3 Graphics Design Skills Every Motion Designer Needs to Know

I'd like to start off this video by saying that I believe it's a lot easier for a graphic designer to learn motion graphics compared to a video editor. Let me know in the comments below what you think about that statement. And the reason why I think this is because motion graphics is consisted of two parts.
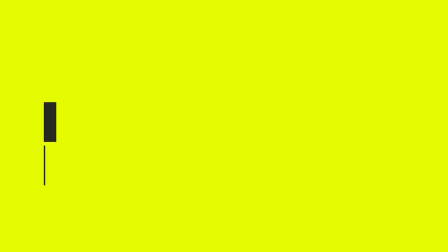One, you must create the still graphics, and two, then you animate those still graphics. And when you watch tutorials on motion graphics in After Effects, it's always about how to use the software in like a step one, step two, step three process. However, the principles behind the techniques are never shared.
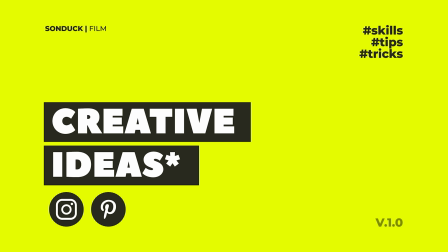So in this video, I hope to change your perspective on motion graphics by thinking like a graphic designer.
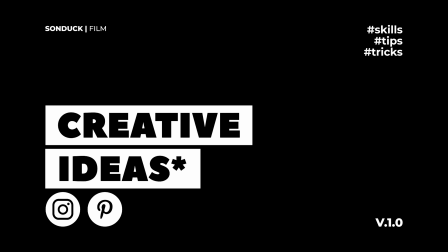We're gonna be talking about three vital topics when it comes to design, which is typography, layout, and colors.
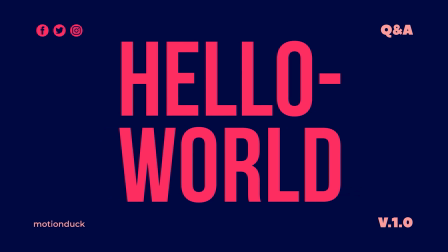And if you can master these three design skills, your motion graphics are gonna be among the best.
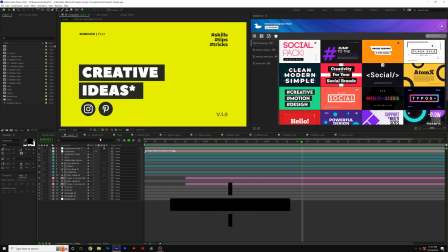So let's jump in and design some awesome stuff. All right, so the first principle we're gonna talk about is good typography.
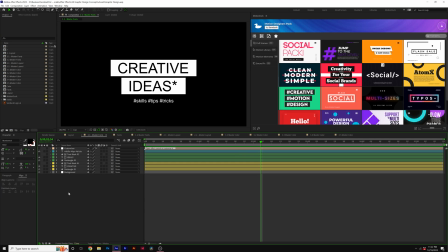So for example, we'll start off this design with some very simple fonts and it does not look good.
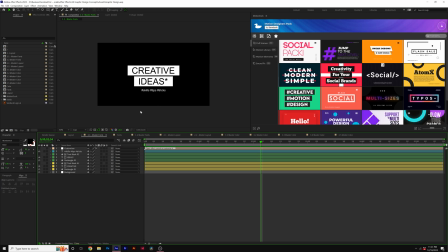So for example, the title design here is extremely weak and doesn't catch anyone's eyes. So essentially what you need to know about typography is the three different font families.
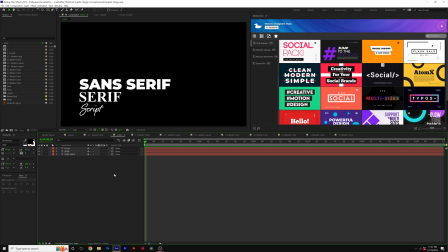So there's only three font families that I focus on in which is sans serif, serif, and scripts.
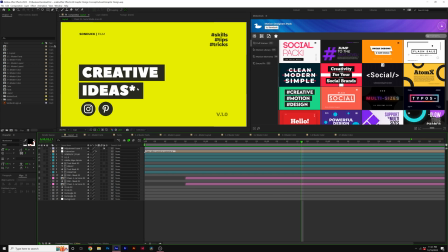And it's all going to depend what style that you're going for for which type of font family you're going to choose.
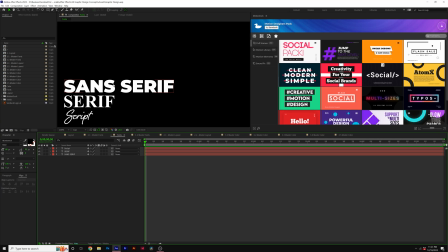Sans serif is generally going to be very flat across all the letters in the type.
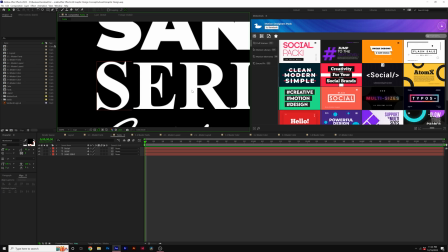Serif fonts are going to have these extenders at the end of each letter and script is simply going to be anything that is cursive.
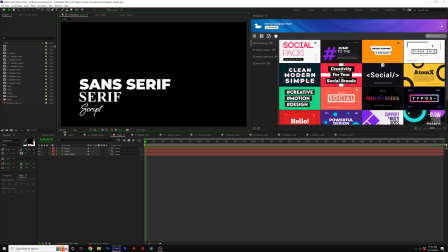So that's the first thing you need to identify what's the best style for your motion graphic.
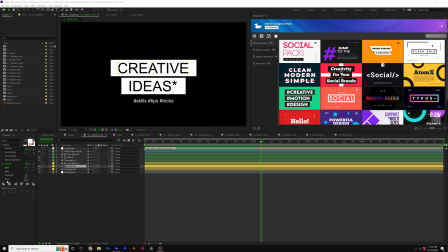So we're using the type face Arial and I want to make this font actually bolder or black so this will help make things stand out. So by changing the font to black our main tiles here are standing out and it's much easier to read than it was before.
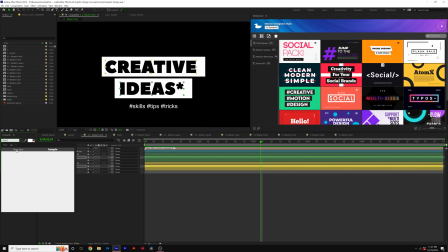However there's a lot of sans serif fonts out there. For example I could use a typeface called Peace Sans. It's good to go through different typefaces to get a creative look.
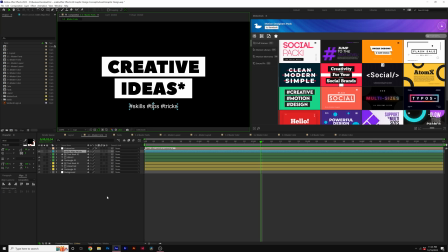When it comes to other titles that may not be as important, it's good to create a little bit of contrast there.
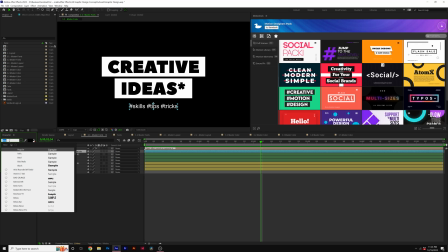For example, maybe instead of using the Pete Sands font, well maybe we'll go to Mosseroth and I can scale this down.
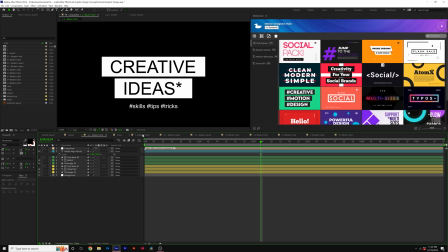So here's a before and after. So this is what we have previously and here's what we have now with the changed fonts.
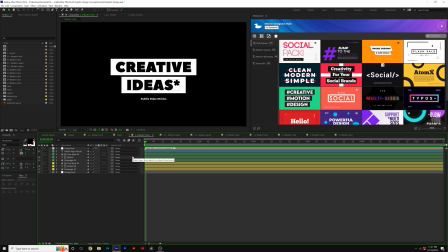So typography has a massive role into what your overall graphic is going to look like. It's just important to know the different fonts and understand that your main titles should be easier to reach, should be standing out can be bold and your smaller titles that are not as important should be smaller
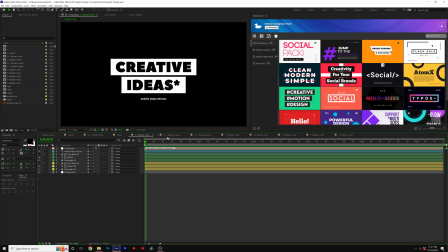or thinner in weight all right so by default this looks really good but what happens if
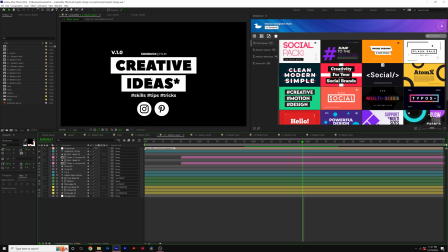you have additional graphics and what if you don't want to center this in the middle of your composition there's really no wrong answer where you position uh your entire layout of your motion graphic so we'll go ahead and talk about some ideas on how you should approach layout when it comes to layout
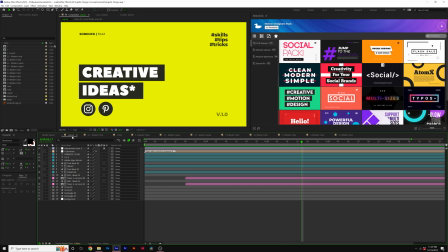the main principle to take away is being able to control your viewers eyes and understand that we typically read information from left to right like when you read a book.
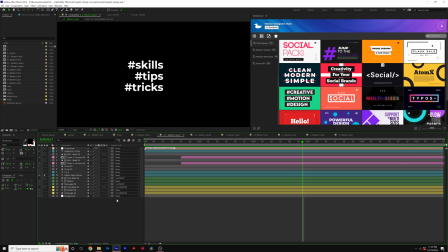So for example if I right align these group of titles here it's a little harder to read because the alignment is all on the right compared to if I left align this now it's going to be a lot more simple to read because we're reading from left to right and we have that
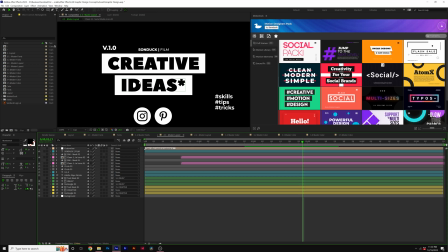nice consistency of design. So when it comes to your main title which is going to be these two right here in the center I want our audience to
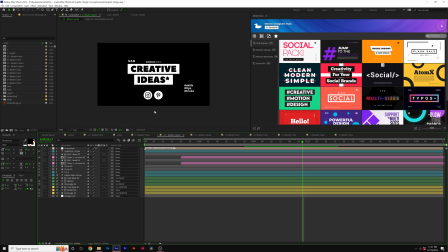really pick up on these first and I want to organize the other information in a very balanced way. One thing we do is come here to this crosshair icon and click on title action safe and I'm going to move these titles over here to
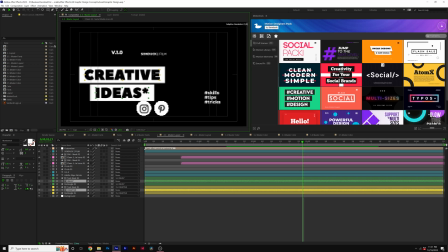the left and I'm going to use the title safes just as a point of reference of where I want to position these titles and I don't want to keep these two blocks of titles centered because it doesn't read correctly so I'm going to make sure that both of these titles are left aligned and now that reads really well and I can make sure that the other graphics fit this concept.
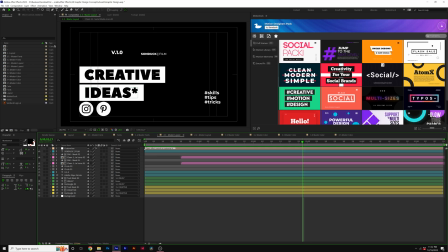So the reason why we use title safes isn't necessarily for graphic design when it comes to creating videos is more of a broadcast guideline. So if this is going to be aired on TV, what I know is that everything outside of the box here will be cut off when it's broadcasted live on TV.
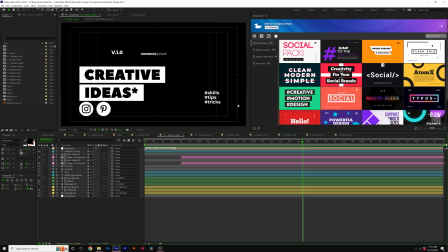I've been out of the loop for a very long time, so I'm not sure if that's still how it works today. But if you post this on YouTube or whatever, you're not going to lose the detail outside the box. So that's the idea behind the action safes, but it's what I use as well to just have some standard. Now, what about the rest of the titles?
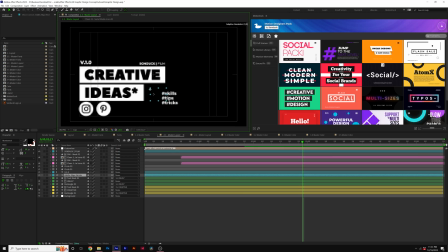I mean, we could do a lot with this we can just basically put them anywhere but i want to be able to create some level of balance among our
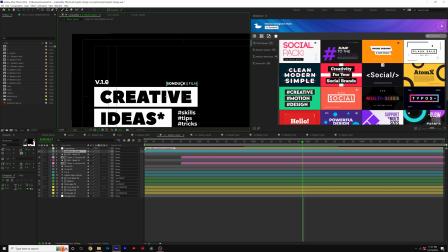composition here for example i don't necessarily consider titles like this as titles but as extra graphics to create some extra level design so i
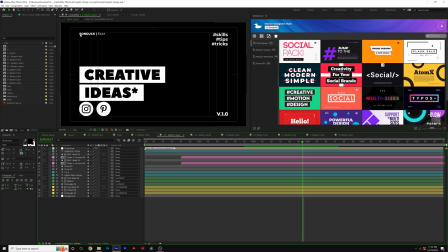can just position these titles to each corner of the title safe but and by using the tile safe as a standard marker we're going to be able to create some beautiful
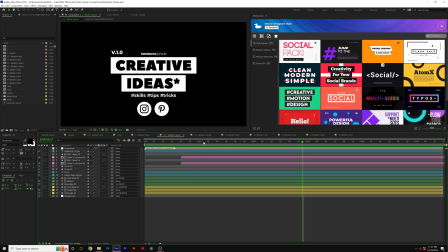balance in our composition so there's really no concrete rule and what you can do for layout when it comes to design ultimately
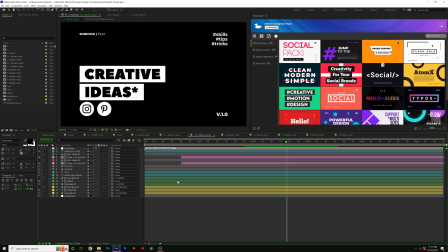i just keep in mind what you want your viewers to read and specifically read first our last principle we're going to talk about is color and how to effectively use color very easily so in this scenario we have the maximum amount of color contrast that is possible and really there's no color yet
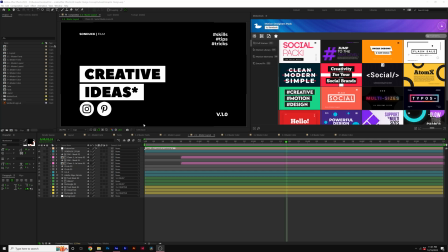because it's just black and white but it's impossible to have a higher level of contrast because this is pure white and this is pure black what happens if you need to implement color into your project so for example we look at this scenario here this has a much lower level of contrast and
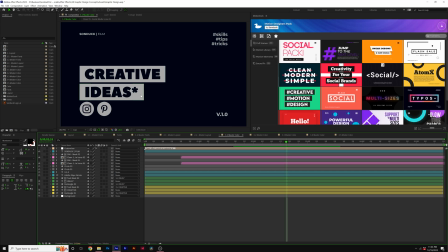is nowhere near as appealing as before because one there is no definite white level or black level so a good rule of thumb is to make
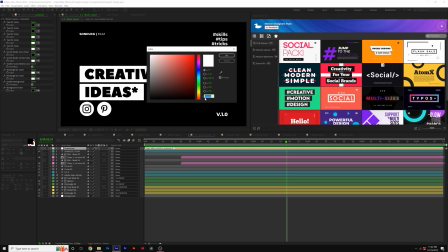sure that there's at least a maximum white which is going to be this maximum hex code of six f's or have a maximum hex code of black
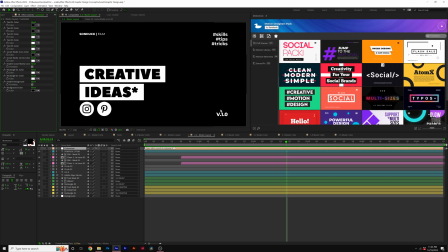which is going to be six zeros to have one or the other or both if you wish so in this scenario it doesn't look as good because
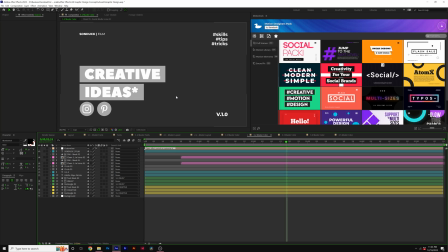the contrast has been lowered but if we look in this scenario the contrast definitely has been lowered because we don't have black anymore even though we have less contrast in this scene compared to here it's still going to look good because we have pure white so what happens if you need to introduce a primary color into your scene?
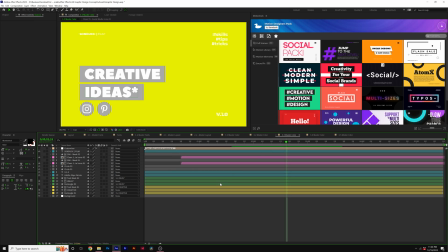Well, it depends whether that's a bright color or a dark color. So in this case, we have a very bright yellowish background. So anything that is white text is going to look terrible. Vice versa, if this was a dark yellow background, any text or graphics that are dark are going to look bad.
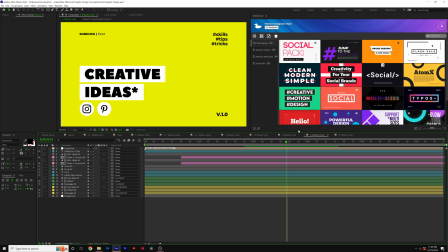So you need to keep that in mind so you can create further contrast. So to correct this contrast, we can make all the titles and graphics black, and now this automatically stands out.
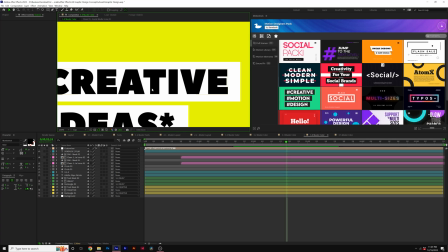However, one thing I want to take a look at here is our white box titles with the black title.
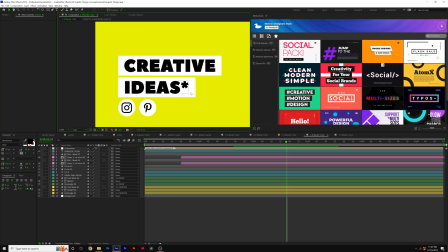So the black titles look great. However, the white boxes don't look that great because we have this bright yellow touching the white and then the black looks fine because we have the ultimate color contrast there.
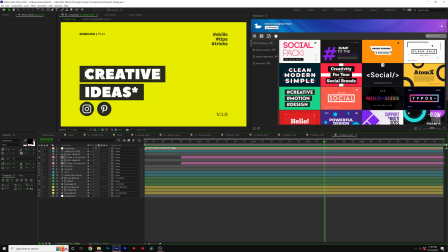But what I would do is I would make the boxes dark and make sure the text stays white because now we have the bright yellow, we have the dark boxes, and then you have the bright white text and you have that beautiful contrast. And just to be clear, you can break some rules here. So for example, the title here in the right corner which people are not going to notice that much i made it similar to the yellow that we're using but made
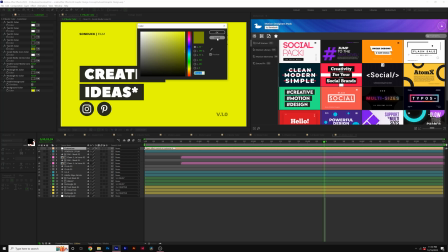sure that it was darker it's just a cool way that you can play around and you know embed some of the rules here for example and even the boxes you have that tint of yellow into it but it's very subtle as long as you're understanding how to create good
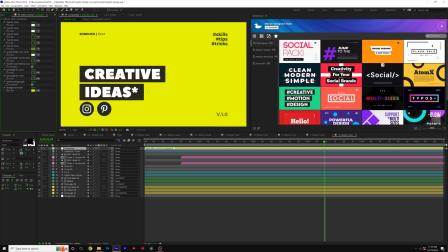color contrast you can you know add hints of different colors into your work and it can add a very subtle variation to what you're doing and to
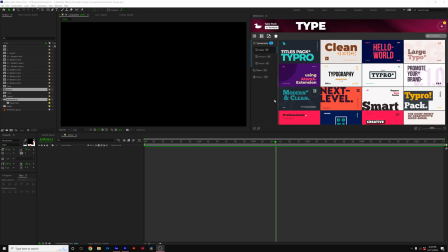close out our video if you're looking to save time while producing awesome motion graphic work be sure to check out our motion duck extension which is
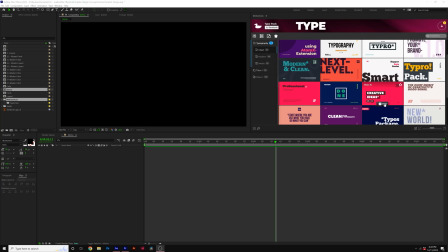this panel right here which allows us to preview templates and apply them right into our project with a click of a button and once the template has
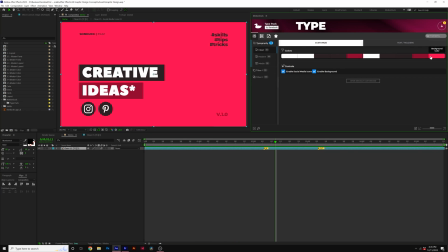been applied you can go ahead and edit your template however you see fit by changing colors and you can quickly edit the text and other parameters available to that
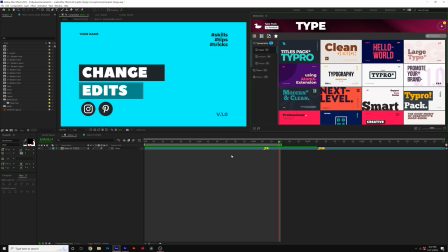specific template and within under a minute's worth of time you can have your project completely finished by using one out of our thousands of templates available for motion duck inside of After Effects and Premiere Pro so if you want to check out all the templates that we have and and download our free After Effects and Premiere Pro pack, go ahead and check our links in the description below. So these are my design principles that I've been following for years and kind of how I think about graphic design and motion graphics. It's a pretty safe bet to follow the guidelines, but it's up to you to understand what you're doing and being able to form your own style to help you stand out in the marketplace. So if you enjoyed this video, please let me know in the comments below. If you want to watch more content like this where we break down more theory and principles, and please be sure to hit that subscribe button for more content like this, and always be creative.